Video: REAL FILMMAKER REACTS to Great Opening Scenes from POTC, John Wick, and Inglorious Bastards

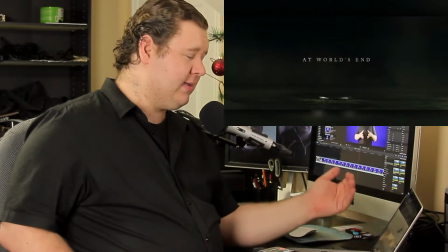4:22 And literally, what a great way to introduce the movie. And listen, it doesn't necessarily have to introduce the plot necessarily, or even any characters,
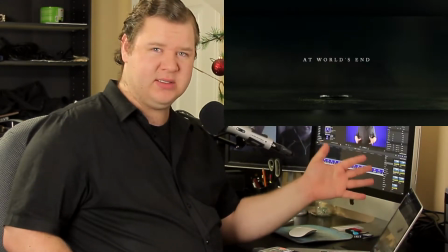4:29 because we've already sort of established who our characters are in previous movies.
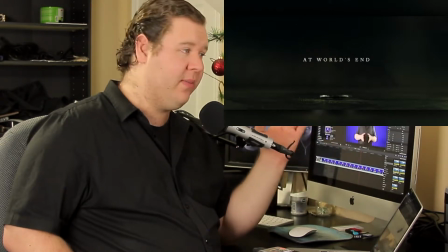4:34 And I mean, in my opinion, if you're going to watch like a sequel in any shape, way, or form, watch the previous movies before you get to know the 3rd or the 2nd or the whatever.
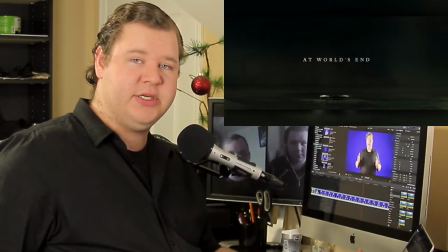4:41 So we don't necessarily need to get introduced to the new characters.
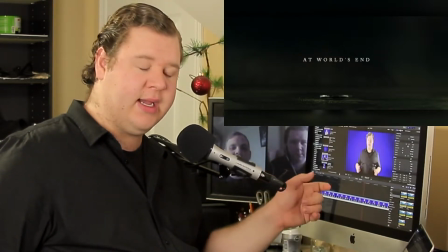4:44 We just need to understand the stakes and get a slight understanding of the tone and the style and the plot and all that stuff.
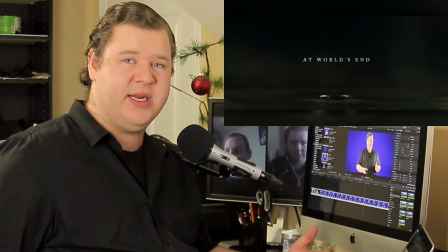4:51 I mean, the only real like main characters we get introduced to is Beckett and his assistant. I can't remember his name. Next, we're going to the opening for John Wick.
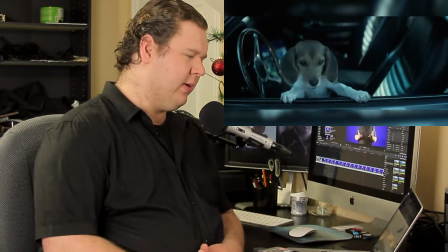5:05 Interesting tone, a lot of blue.
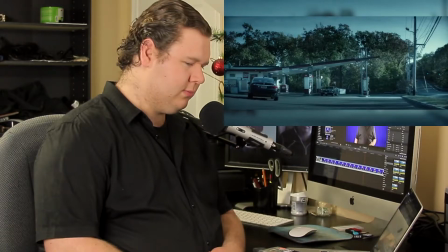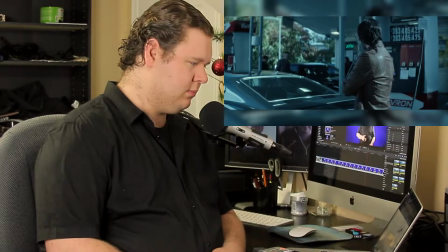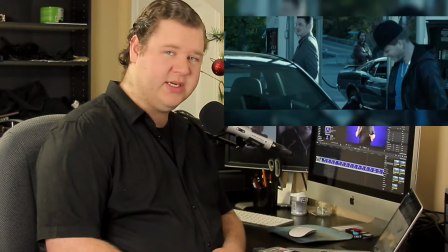5:17 There's always Russians, isn't there?
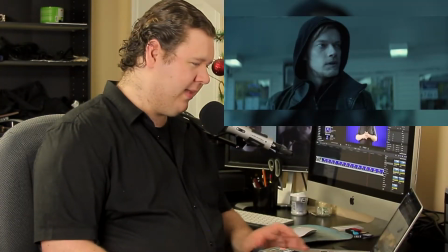5:22 Oh look, it's Alfie, what's his face?
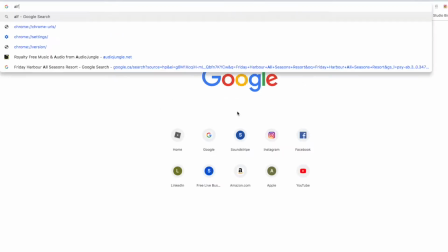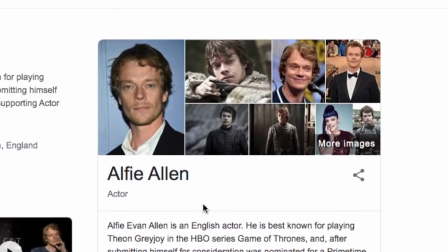You know what I'm talking about. It's that guy from Game of Thrones. Oh, it's going to bug me because I can't remember.
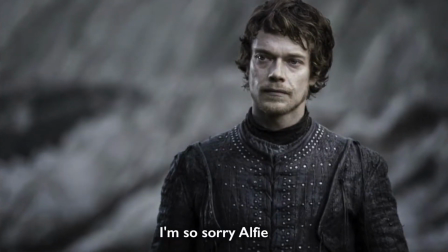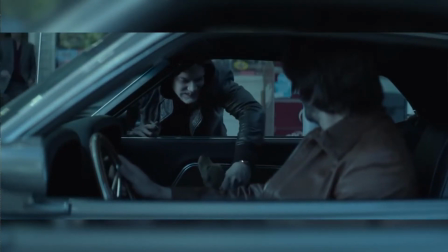5:55 Oh, I love dogs. Ufsi was suka i Schweizarna.
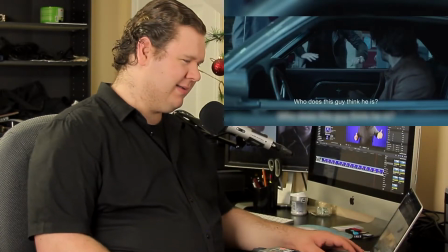6:02 А этой, сука, нет.
Nice. Oh, he's warmed up to the beagle. Every great assassin needs a beagle assistant.
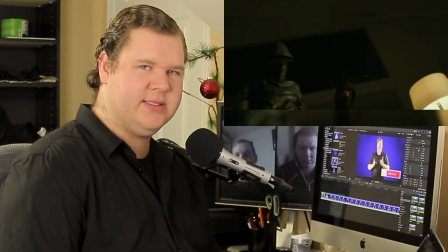6:20 Notice how there's a slight yellow-green tone to this? Very uncomfortable. Green is usually associated with either nature or just being very eerie and uncomfortable. So a great tone difference compared to earlier with the blue,
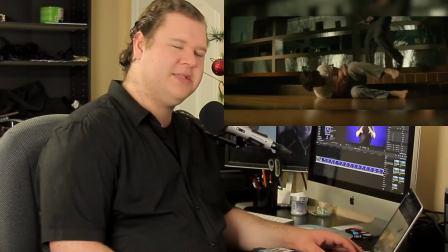6:33 which is meant to be very relaxing. Now see, that's just mean, like beating the crap out of someone when they get out of bed.
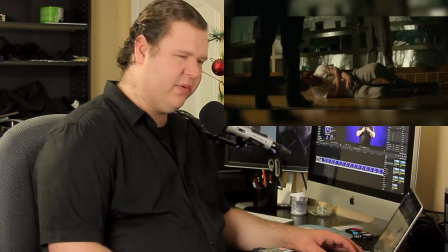6:39 What a
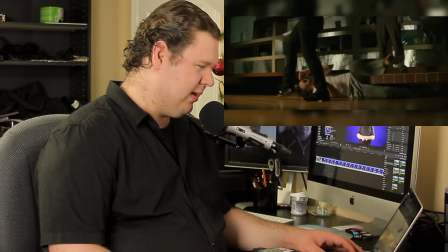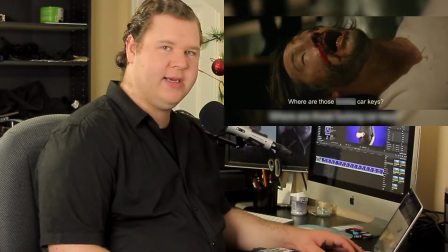6:46 such great acting from Keanu Reeves.
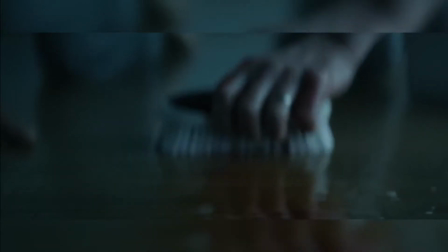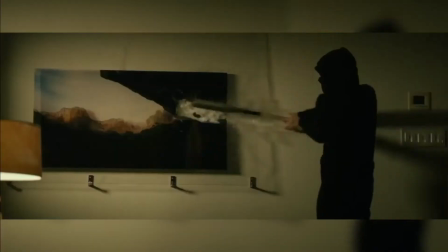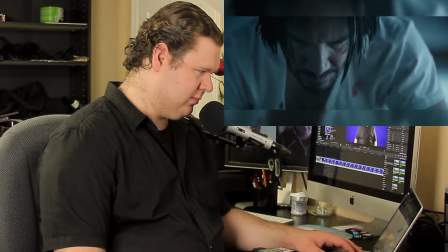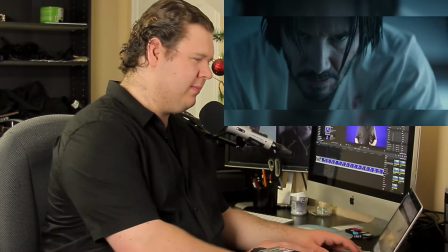7:06 And that's how we get John Wick. All right, next we go to Inglorious Bastards.
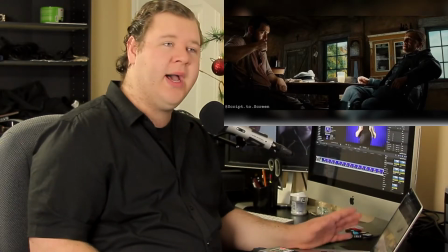7:12 He looks in the attic, he looks in a cellar, he looks everywhere.
So I just watched this movie recently, the entire movie from start to finish,
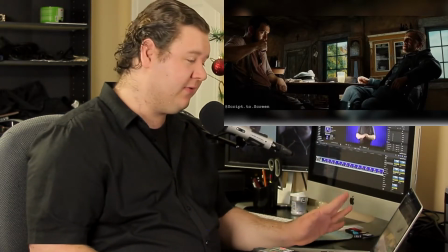7:20 and I have to say, like, this movie, this first scene in particular was very fascinating.
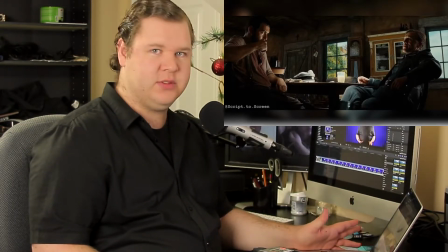7:25 I mean, like, I've seen a lot of World War II movies, and I mean a lot,
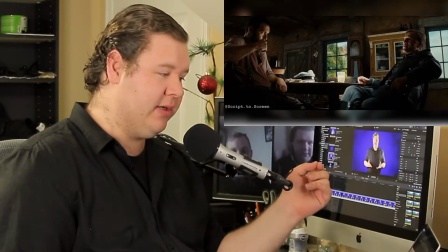7:29 but what really struck me about this SS character was, I mean, is he mean?
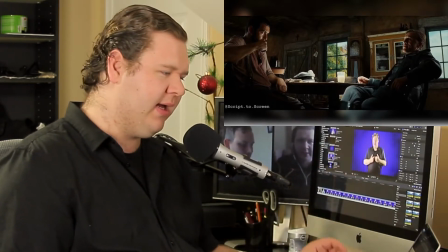7:34 Of course he is. Is he cold-hearted? Of course he is. But he's very, very intelligent.
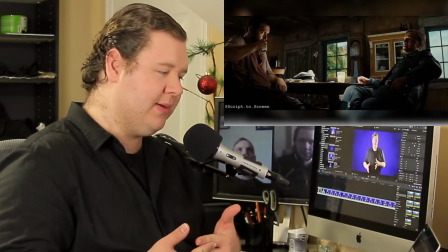7:39 You know, as he describes, makes a comparison that, you know,
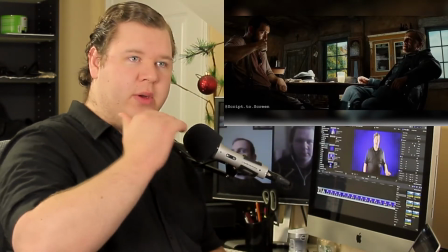7:44 typical Germans are more like an eagle that go into higher places, but he likes to put his thoughts in the mind of a Jew.
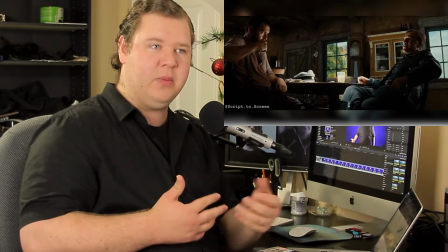7:51 So where would a Jew hide? Well, you think about, he makes a comparison to a rat. Well, a rat hides underneath things where people usually don't look.
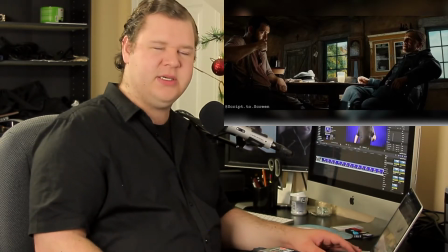7:59 So, I mean, from the moment he walked in, he pretty much knew that the Jews were underneath the floorboards.
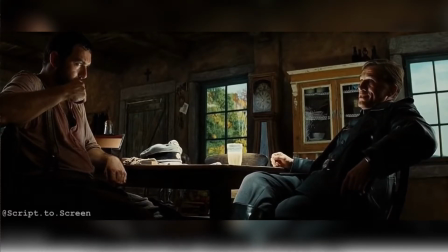8:05 Where he would hide. But there's so many places it would never occur to a hawk to hide.
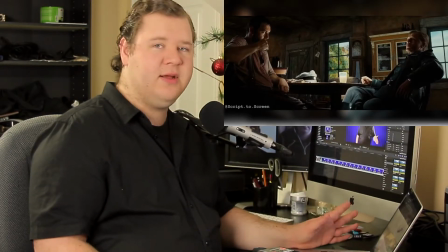8:14 However, the reason the Führer's brought...
What I also love, too, is Quentin Tarantino's use of different camera angles, too,
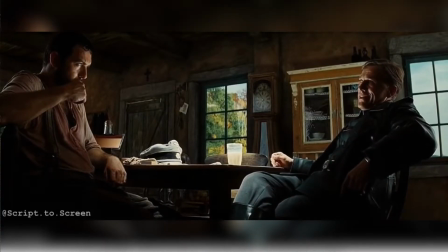8:20 where he goes from wide at one point to make things comfortable, then he makes things slightly tighter to make it more confrontational,
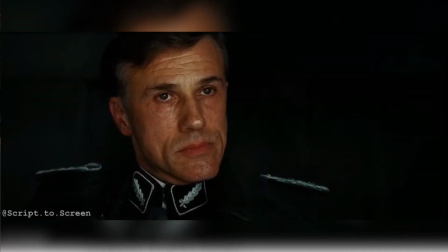8:27 and then when the big reveal happens, it's really in people's faces.